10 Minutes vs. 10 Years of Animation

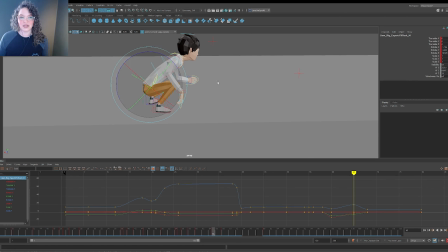[8:19]
It's like out to the side of the body. It just makes it harder for me to break. And then we'll scoot him over again.
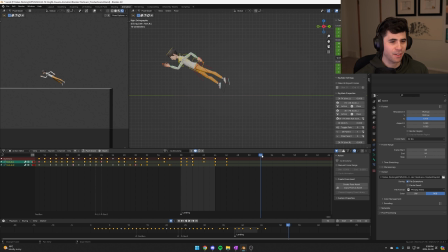[8:26]
Typical Liam. Well, I only have an hour left. I'm just going to make him absolutely biff it. I'm going to make him like catch his feet right there and his toes this way.
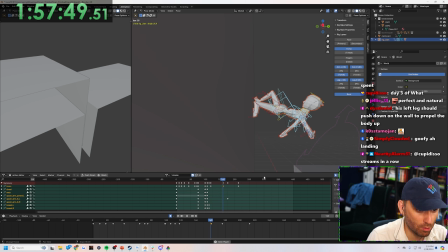[8:35]
So they're going to, and then they're going to bounce up. Boom. I'm done.
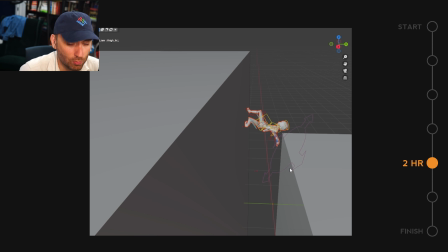[8:47]
Handspring. Hits the wall. He's running. And he's there.
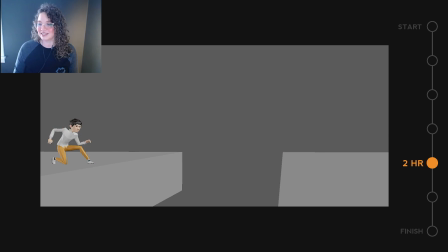[8:54]
All together now. It's typical Liam. Oh, that's better, huh?
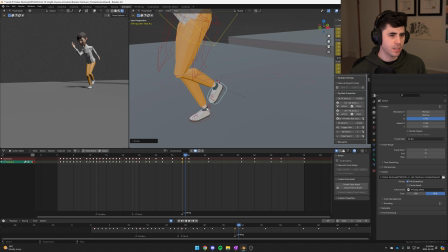[9:01]
Okay, so somehow he screws up his landing, so the foot hits this ankle. He's coming in hot, strikes the foot.
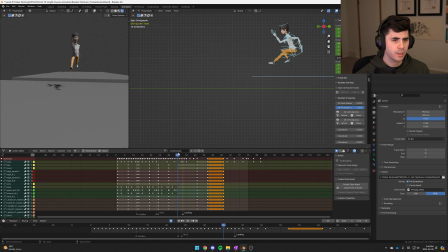[9:07]
The feet up a little bit. Feels weird. What if I just copy paste everything?
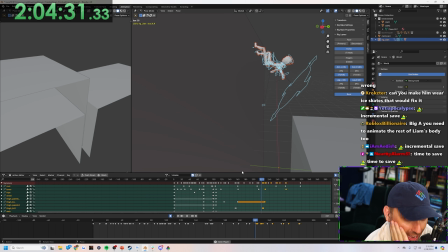[9:13]
Like, what could go wrong? Paste. Step, step, step, step. A little pop up.
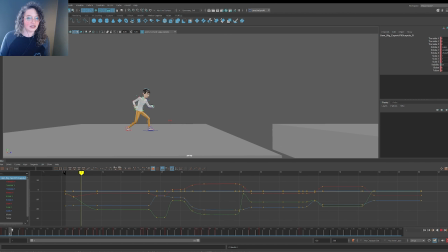[9:19]
We can use the clavicles as a little anticipation for the whole motion.
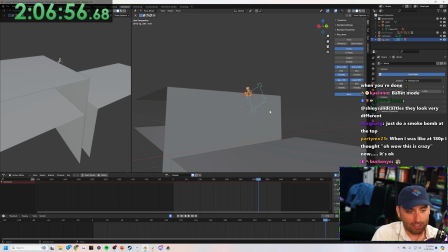[9:24]
I need some way to disguise the fact that I can't do this. I like to keep the arms close to the body when I do spins.
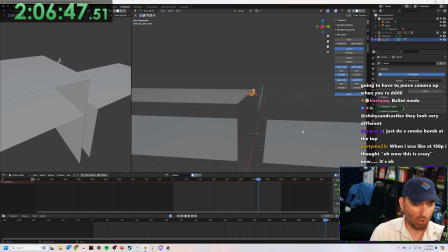[9:31]
Otherwise, then I have to think about them a lot more. Just do a smoke bomb at the top. What if I put the cyber gun in the background?
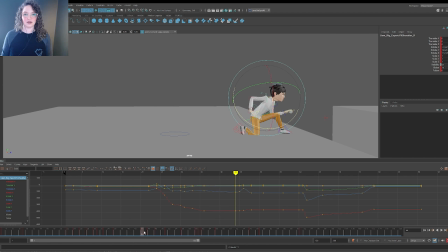[9:38]
I think I want this lower so that as he comes through this motion, he's getting ready, and then we can actually use this arm as like a little anticipation point.
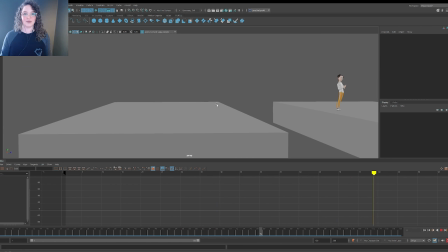[9:49]
You can't really see it because it happens so fast, but it gives you just a little bit of energy.
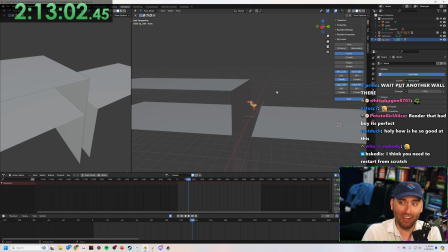[9:55]
We put a second cliff up here. He does a double wall jump. He hits that wall, and now he's walking on space.
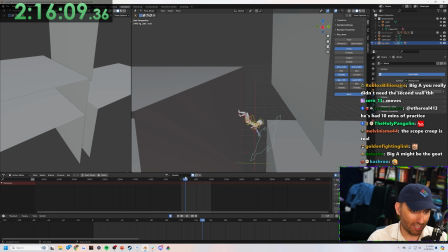[10:06]
No, it just doesn't. It doesn't work. And also the cliff is moving. And this should be higher.
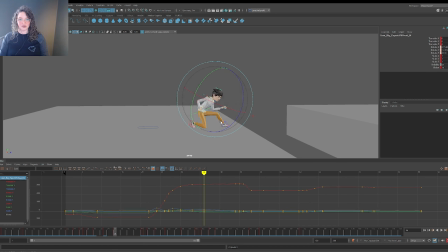[10:14]
He's gonna look at where his foot is placed. He's gonna keep looking down, look up right before it happens. Ready to jump. Ah. He like pauses in the air and then he hits.
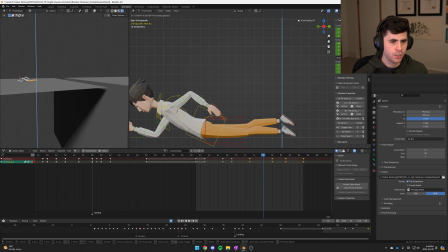[10:24]
This is too much. This should hit first, should hit second. Yep.
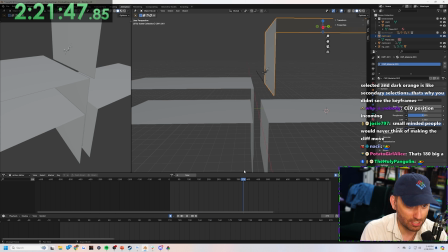[10:28]
Okay, that looks good. So hits the wall, flips, and now I'm in the same problem. But I just am higher up on a cliff face.
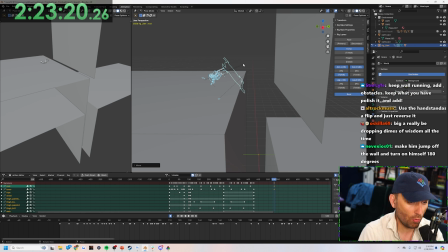[10:36]
40 minutes to get in the backflip from here. All the way over here, completely flipped.
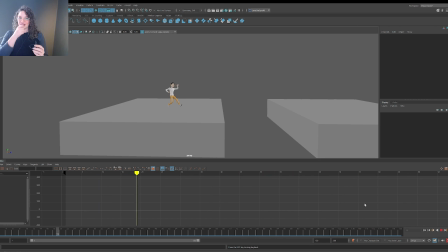[10:41]
And then of course the whole end. Shoop.
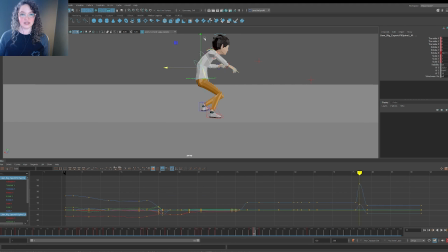[10:43]
Okay, so I'm gonna straighten him out as he comes through here and maybe some of the compression so that we can sort of unroll him when he gets to the top.
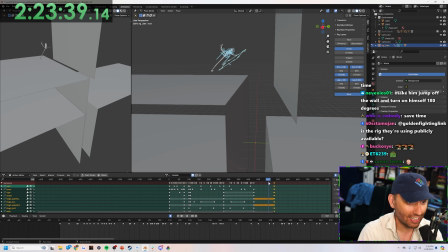[10:52]
Oh, Matrix. Pushing up on those tippy toes through this action.
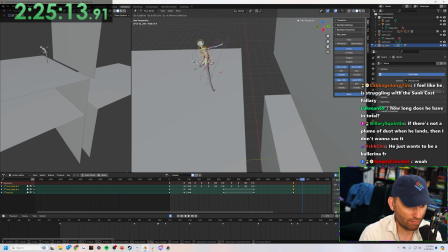[10:59]
And then as we land, this foot down here, is that not?
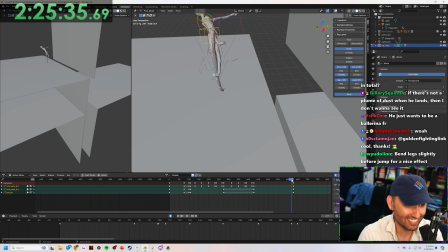[11:04]
No, it's not. I shouldn't lie. Yes, look at that.
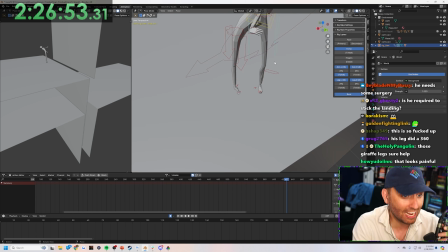[11:08]
Why is his hand sticking out of his crotch? Wait, he's gone full exorcist.
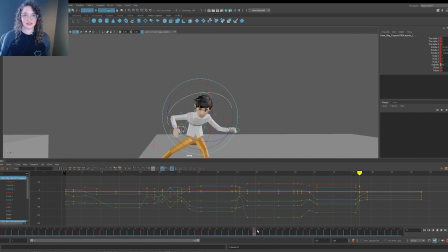[11:15]
Let's get the calves. Drop the shoulders. Up, and then we want them to come down.
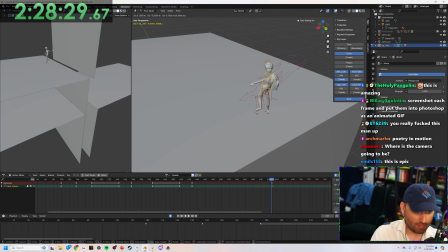[11:21]
An arm goes down here. Arm here. Kill me, Brandon!
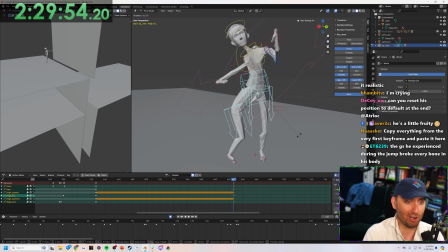[11:25]
Kill me!
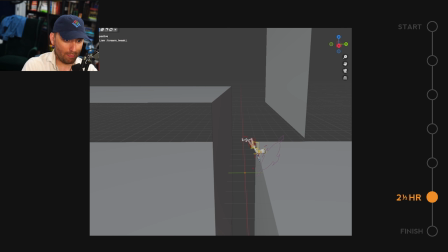[11:29]
Jumps. Front flip. Bounces off the hand. Hits the wall. Whoa! Whoa! Yes, look at that.
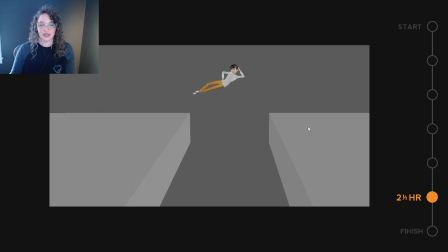[11:42]
And then his head trajectory is wacky because it's going out and then it comes back and then it goes out again.
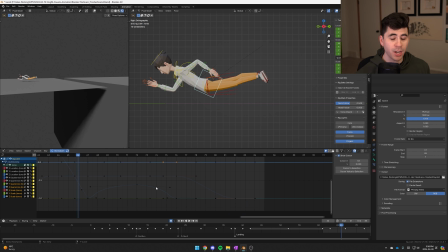[11:50]
This has taken a really long time. I cannot imagine how Atrioc is doing. Fix him, please! Maybe Atrioc just did such a simple animation that he's just vibing. Please, God, fix him! He got it done in 20 minutes Monsters among us! and just hung out. Warped his mind and body and soul.
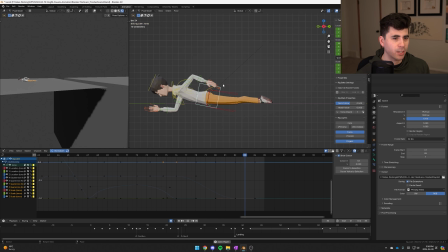[12:08]
Because the polish is what really takes the most amount of time. He starts flipping. Like, look at this. This just little bounce took me like half an hour. And then what?
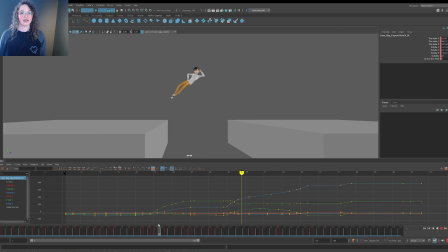[12:19]
Right now I'm looking at this arc on the head and you can see that there's like an L shape that happens right here. Ah, I found the culprit. Magic.